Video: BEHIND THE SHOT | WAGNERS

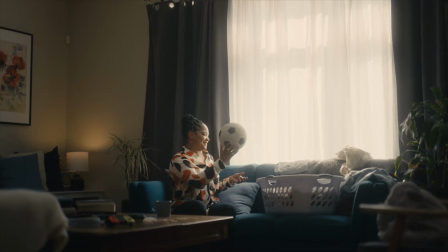[0:00]
Here's a single shot from a TV ad we created.
They understood my unique challenges and the laws in place to protect me.
Looks pretty simple, right? Well, I think you'd be surprised by the amount of work that went on behind the scenes to get this shot. In this video, I'm gonna walk through everything that had to happen to bring this shot to life.
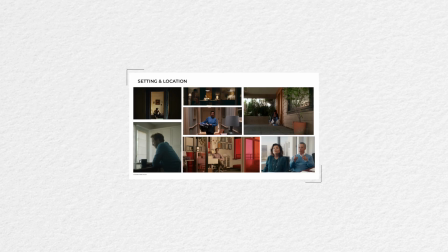[0:17]
And for today's purposes, we are going to skip the entire concept development phase, including the client discovery and actual writing of the ad, shot list, and script. So here is almost everything that went into getting this 4.5-second shot. Step 1, once our concept was locked in, we needed to cast our actor and find our location.
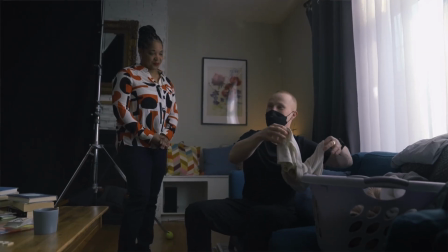[0:37]
We found our actor for this scene through a local casting agency called Full Spectrum Talent, and after reviewing a number of candidates, we made our selection. We knew that our talent was going to be playing the role of a busy mother, so we wanted to find a natural-looking living room space that would feel homey and familiar.
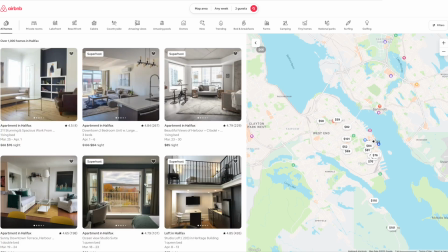[0:53]
We scoured local Airbnbs and our personal networks and visited several spaces to find the right fit. The scene called for our actor to be performing some household chores and stumbling over some of her kids' toys and mess that they'd left around, which leads us right to our next step, set decoration and props. Here's what the room looked like before we got there.
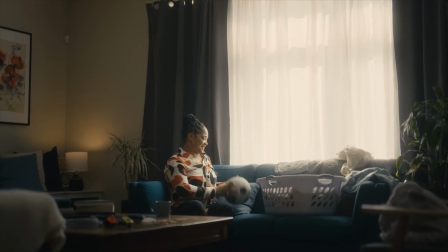[1:12]
And here's our final shot again after we redressed the set.
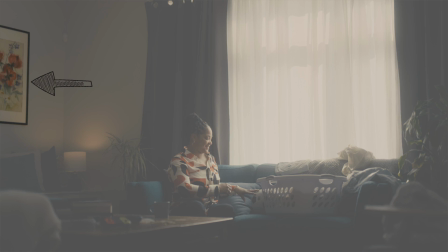[1:15]
If you look closely at this frame, you'll notice that we swapped out the modern abstract painting in the corner for something more neutral and less distracting. We added a lamp in the left corner for a nice little splash of warm light, stacked a group of pillows to fill in some empty space, dressed the table with books, a coffee mug,
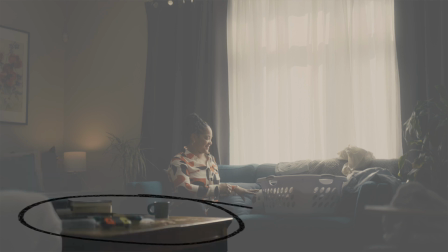[1:34]
and a Nintendo Switch to give the feeling that her kids were there,
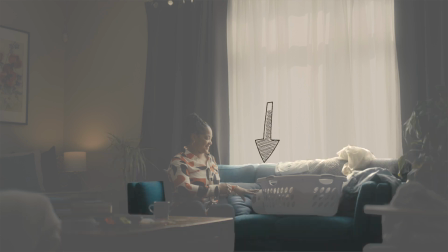[1:37]
placed plants on either side of the couch. We propped up the sofa on risers to make sure that the couch cushions were flush with the table,
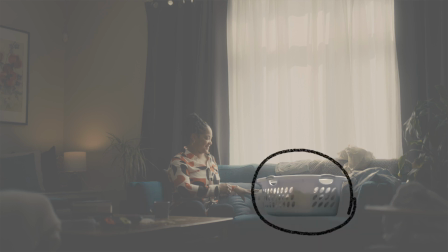[1:44]
brought a laundry hamper and fake laundry. If you notice the way the unfolded shirt is laying on the back of the couch, that is intentionally placed there to make sure that the scene feels natural and lived in. We placed a stuffed elephant on the chair on the right side and placed it gently in the foreground to add some depth to the image.
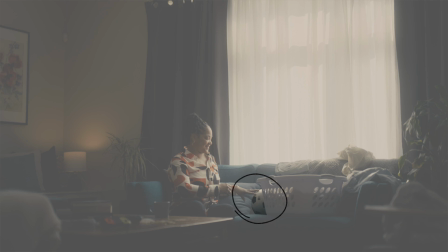[2:01]
And finally, one of my favorite touches, the old school soccer ball, which is way harder to find than you might think. We had to actually buy one at a Dollarama in Toronto and fly it all the way to Halifax for the shoot.
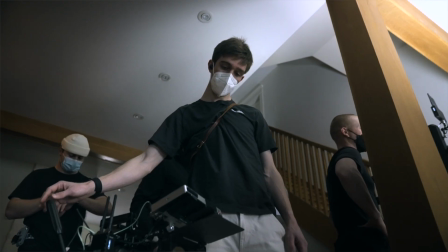[2:13] 3, 2, 1, roll, action.
And in addition to all of that, we had to light the scene.
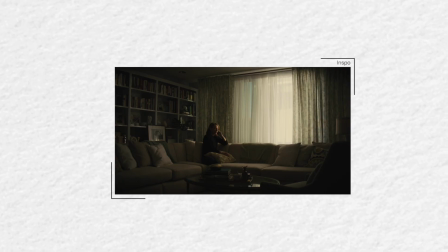[2:23]
In our creative planning phase, Gavin sourced a beautiful reference image for the mood and look that we wanted to recreate,
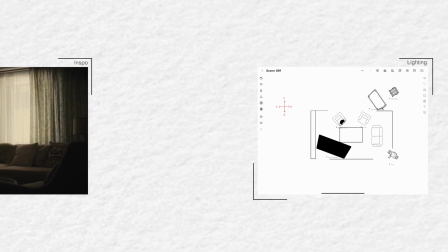[2:29]
and then began drafting up some lighting diagrams.
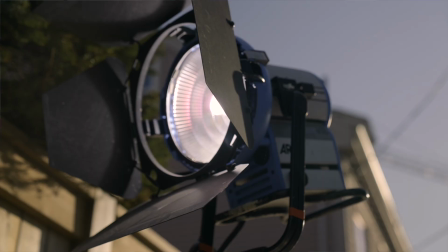[2:32]
We also secured a generator and an extremely powerful light so we could blast artificial light from outdoors in through a window.
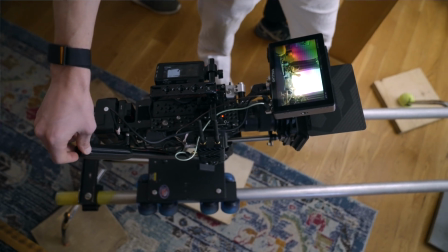[2:38]
In order to build on the dramatic theme we'd created with the lighting, Gav made the decision to use a Dana dolly,
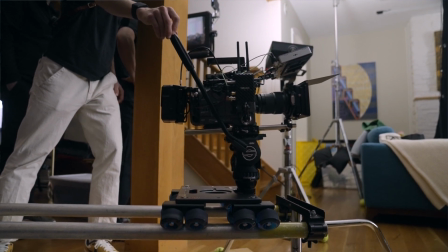[2:44]
which is basically a small train track for your camera to travel along so that you can capture the same silky smooth movement over and over.
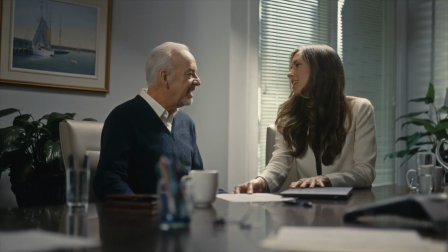[2:52]
This allowed us to shoot consistent movements throughout the ad and also makes for a premium cinematic feel. And finally, once our set was decorated, lit, and framed, we had to actually get the shot. In an ad like this one with 6 3 to 5 second shots, every little movement and every second counts.
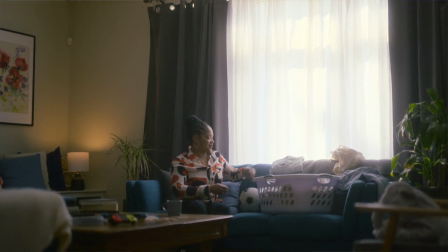[3:11]
And in this 4.5-second shot, we tried dozens of takes and iterations of pulling the ball out of the basket, smiling, head shaking,
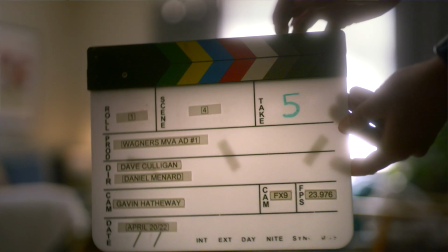[3:18]
and moving to the first piece of clothing to make sure that we got the perfect take that felt natural and also conveyed the energy and story that we were looking to capture. It takes a lot of work, a whole team, and a lot of creative problem solving to bring a shot like this to life and to execute on a vision.
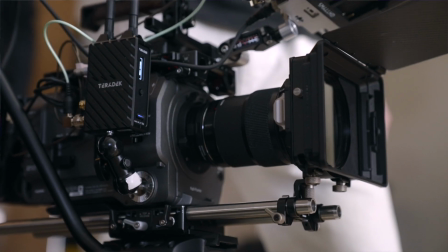[3:34]
At the end of the day, our job as the production company is to predict, prepare for,
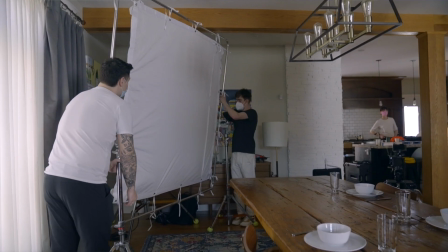[3:39]
and bring the expertise required to adapt to any and all variables that might come up on the day of a shoot. This video really only scratches the surface in terms of what goes into creating a shot like this, but hopefully it gives you a bit better of an idea of what it takes to pull something like this off.
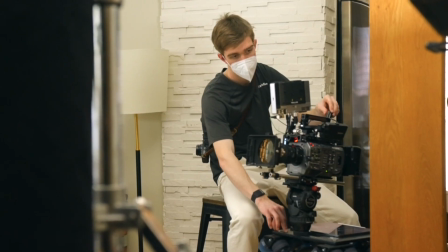[3:56]
If you want to learn a bit more about what we do, or if you want to get in touch, visit our website at 365.ca.